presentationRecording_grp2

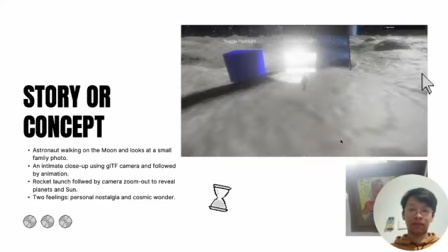Hello, it's me, Biomic, and these are my group members. I'll play the video of the animation.
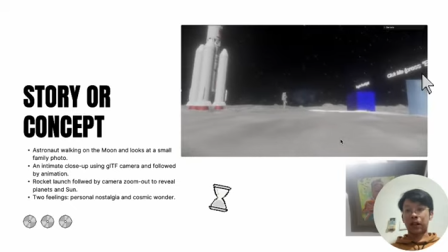In this scene, we begin with a single astronaut who is walking on the moon's surface,
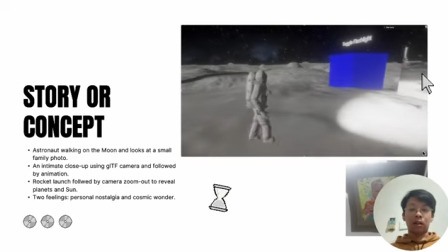and then from his side pocket,
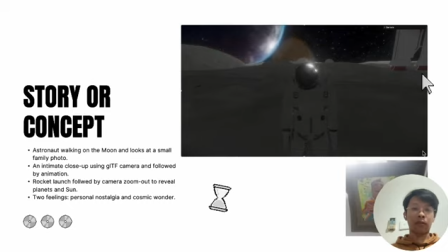he grabs his family photo as he misses his family.
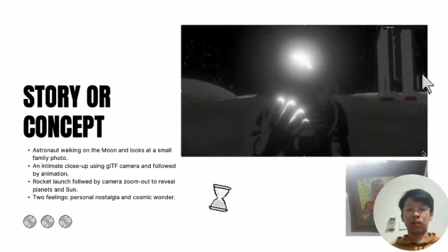Then the camera cuts to a close-up scene by GLTF camera, putting the audience close to the character's moment.
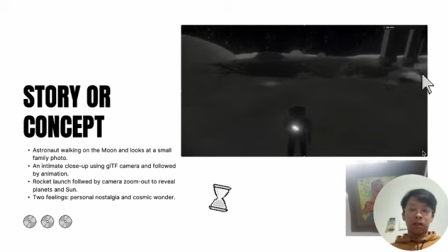After the close-up camera,
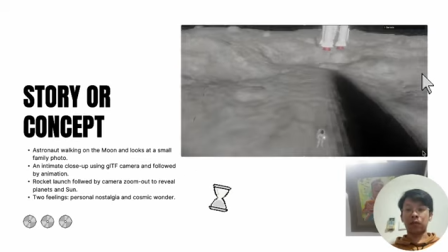a rocket launches and takes off to unknown journey in the space.
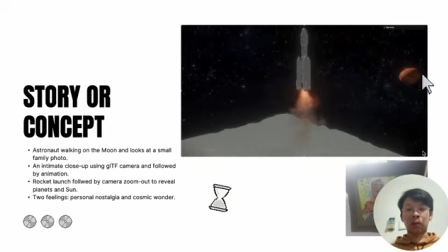And as the camera moves back and outward, it exposes planets and the sun.
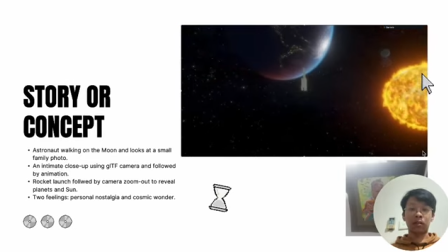In the next slide, I will demonstrate how the visual composition supports the story by dividing items into forefront,
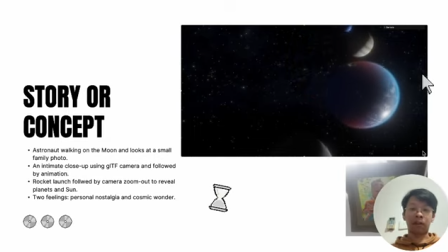middle ground, and background levels.
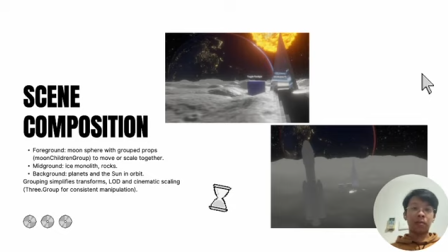So in the front, we have the moon sphere and props grounded, grouped as Moore Children group. This grouping allows us to move and scale these elements as one unit for consistent framing throughout the scene. The items in the mid-ground, such as the ice monolith and boulders, are tuned slightly bigger to draw eye outward.
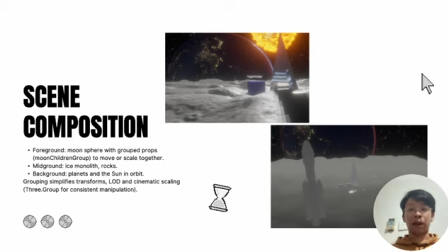The solar system serves as the background, with planets having calculated orbits and sun placed behind the plane to provide dramatic direct light and extended shadows. This layered strategy keeps the viewer emotionally engaged within the snapshot moment.
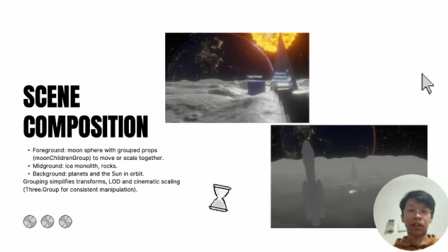By keeping the structure in mind, the scene's storytelling is based on a small number of items and people.
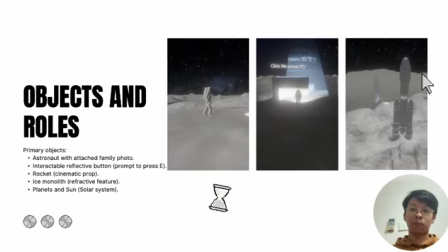First is an astronaut, who is a character created as a GLTF model with a family photo attached to his side torso. Then the one-shot animation and camera scene enable an intimate close-up.
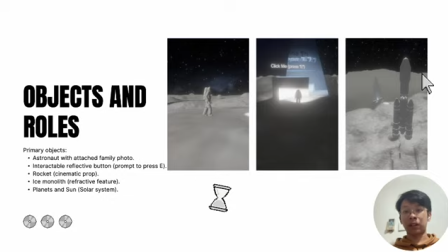Next is an interactable reflective box that invites the player to push E button. It uses a cube camera to create real-time reflections. Rocket is a cinematic prop near the horizon,
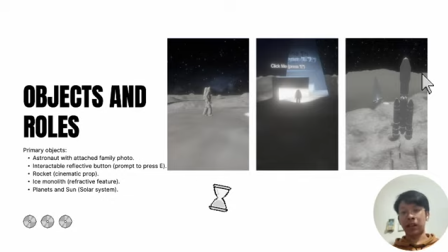and it launches across the animation with an accelerating velocity, controlling the timing of the zoom out. Ice monolith is a transmissive refractive element that captures light and creates a subtle focal point in the middle ground. Planets and Sun are modular planet nodes in orbit,
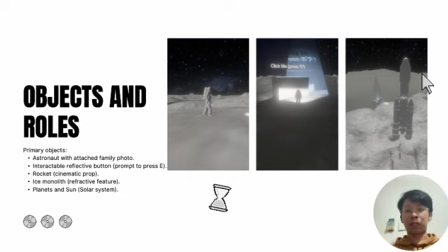offer an enormous scale as the camera pulls back, while the bloom on the Sun shows the cinematic. Next, we will look at how the interaction starts the cinematic. Now I'll pass to Icarus.
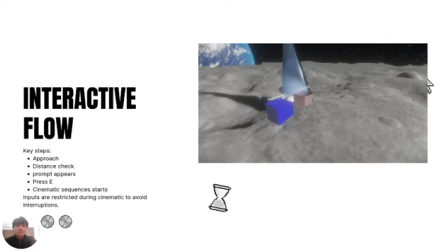So thanks for talking about the um, story and then also show a demo. And then I'm Icarus. I will talk about the interactive flow of our WebGL project.
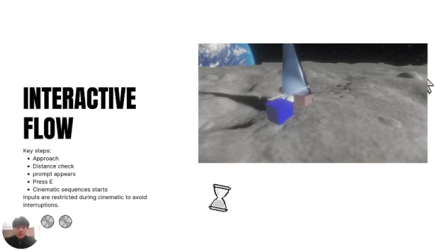So in this project, user will be able to control an astronaut to walk on the moon, and then we made it interactive for the user to use the astronaut to walk around the moon,
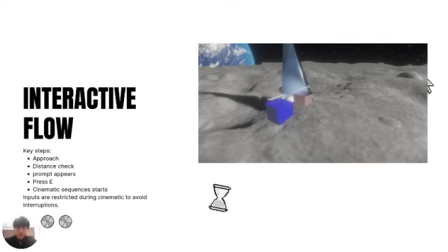so that the user would gain an interactive experience by controlling the astronaut. So the key step for the um, whole project is the user will be able to control the astronaut as being said,
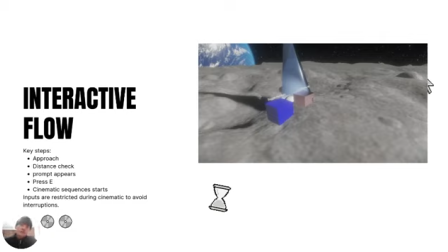and then they will use the astronaut to approach to a certain cube, and then that cube has a distance check variable.